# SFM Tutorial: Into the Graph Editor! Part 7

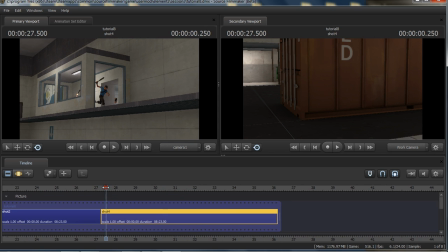491s
And there we go. Okay. Let me turn the sound off really quick.
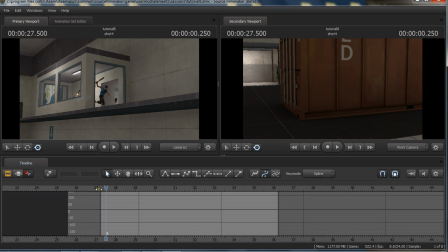498s
And hopefully that doesn't make any more sound. All right. So let's just take a look at the shot again. So this is obviously, it was very choppy before. So get an idea of what's going here. So existing motion, still all the same. And first thing you'll notice,
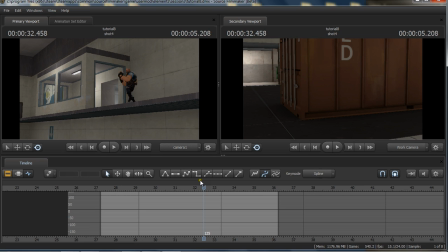515s
something I did from... just took a couple of frames here to leave the foot planted where it was to give a little bit of a stretch, just to demonstrate something you could do from, like we saw from the last video where I was able to translate the foot and create that squash effect.
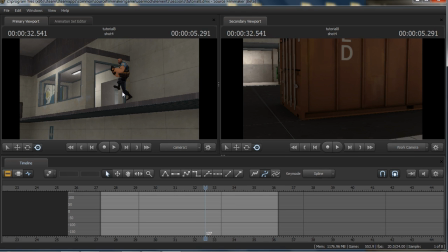529s
So this isn't something like you'd see in like a video like Odd Engies, where you basically take the motion editor, move the body around into some weird configuration by translating properties and kind of just letting things go like that. This is a very temporary change. We're not changing the physical properties of the character.
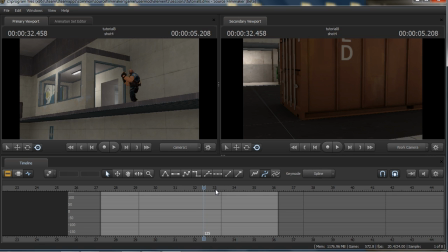547s
We're bending reality. So, you know, he's stretching for this brief moment to give a little bit of the illusion of motion blur, but more to create that bouncy energy of a cartoonish jump that you wouldn't get, you know, from realistic motion.
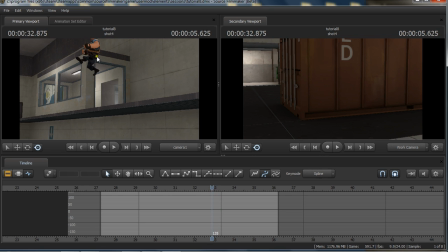568s
So what I did here, let's take a look at the spine here, or the pelvis. Okay, so what I did was I took the existing flat key. You'll notice that the elements of the flat tangents are still there, but they've been messed with.
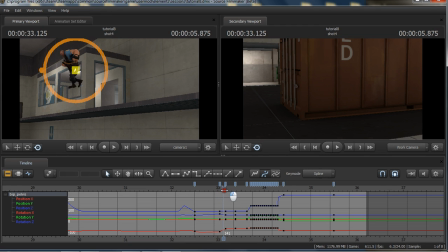587s
So this is a really simple technique for making a simple you know, idea, like having that jump that really, you know, it feels really good where things just pop, like, ah, oh no, ah. It's very cartoonish. But while still, you're still in a 3D space, so there's a lot more you could get away with in 2D animation.
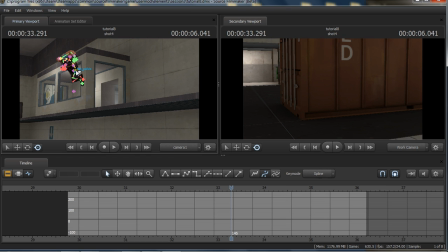605s
You kind of have to blur the lines a little bit. So you'll see with this pelvis, what I did here, pretty much you get an idea, is that I took the existing frame and I kind of have a little bit of a transition. So there's still a little bit of a stop, like he stops in the air. He says a little settle motion there.
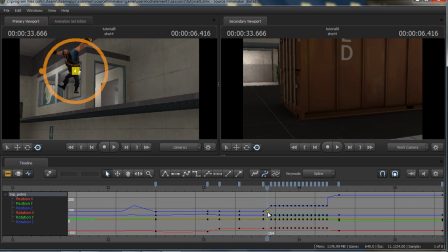624s
And you'll notice instead of it being a straight flat tangent from this post to the next, I actually made a second key so that we have a little bit of a linear curve here,
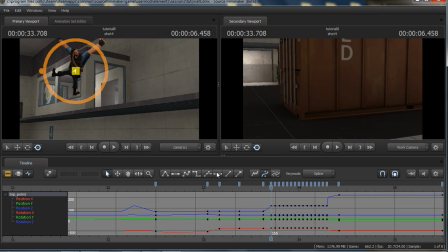636s
just to give us this brief motion where you can see how he got from point A to point B. And you could spread this out if you wanted, like to 3 frames. But the way it felt in the motion, you really can't see it here, I apologize. But I felt like with 2, it felt the best, and so I decided on that.
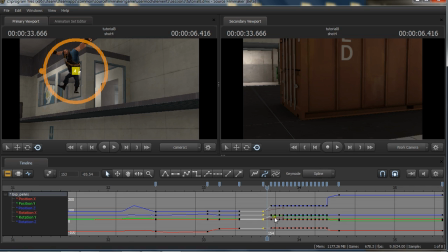653s
But so instead of just having that quick transition, you can keep the spirit of it by still making the transition very quick, but then giving the eye permission to see how he actually got there just a little bit. And if I wanted to get really nitpicky, maybe I can move his hands.
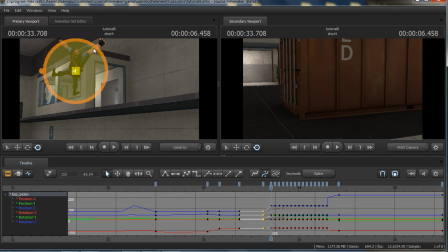669s
So instead of going up like that, maybe it comes like the arc is from here to here to here. It's really, you know, that's in-betweening, but it's one frame, so do you really, you're not really going to see it. Oops. And same thing you see here. Now here's another trick I wanted to show really quick.
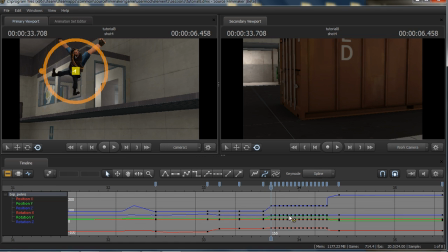688s
I essentially took this pose that was just held, and I basically rotated him a tiny fraction, and just copied and pasted over and over again.
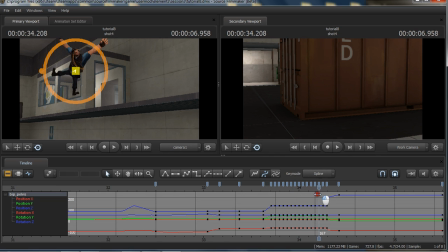702s
And because we're recording, you really can't see it very well, but in motion, he gets this little Scooby-Doo effect where he just like goes, ah! And it, when it's fast in motion, it goes really fast. And then you can see the transition I mentioned, 1, 2, 3 frames here, give him the opportunity to turn and do this little thing.
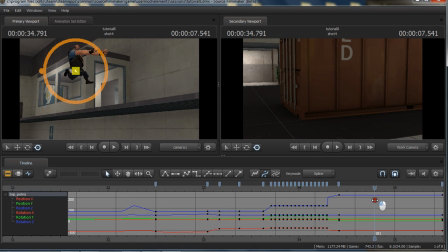721s
You'll notice I left the arms, and this is kind of something you can pick and choose to do. I chose to kind of give it a little bit of a curve just so that there's some motion to focus on where it feels like he's reaching, give his arms a little bit of energy rather than being static like the rest of the body.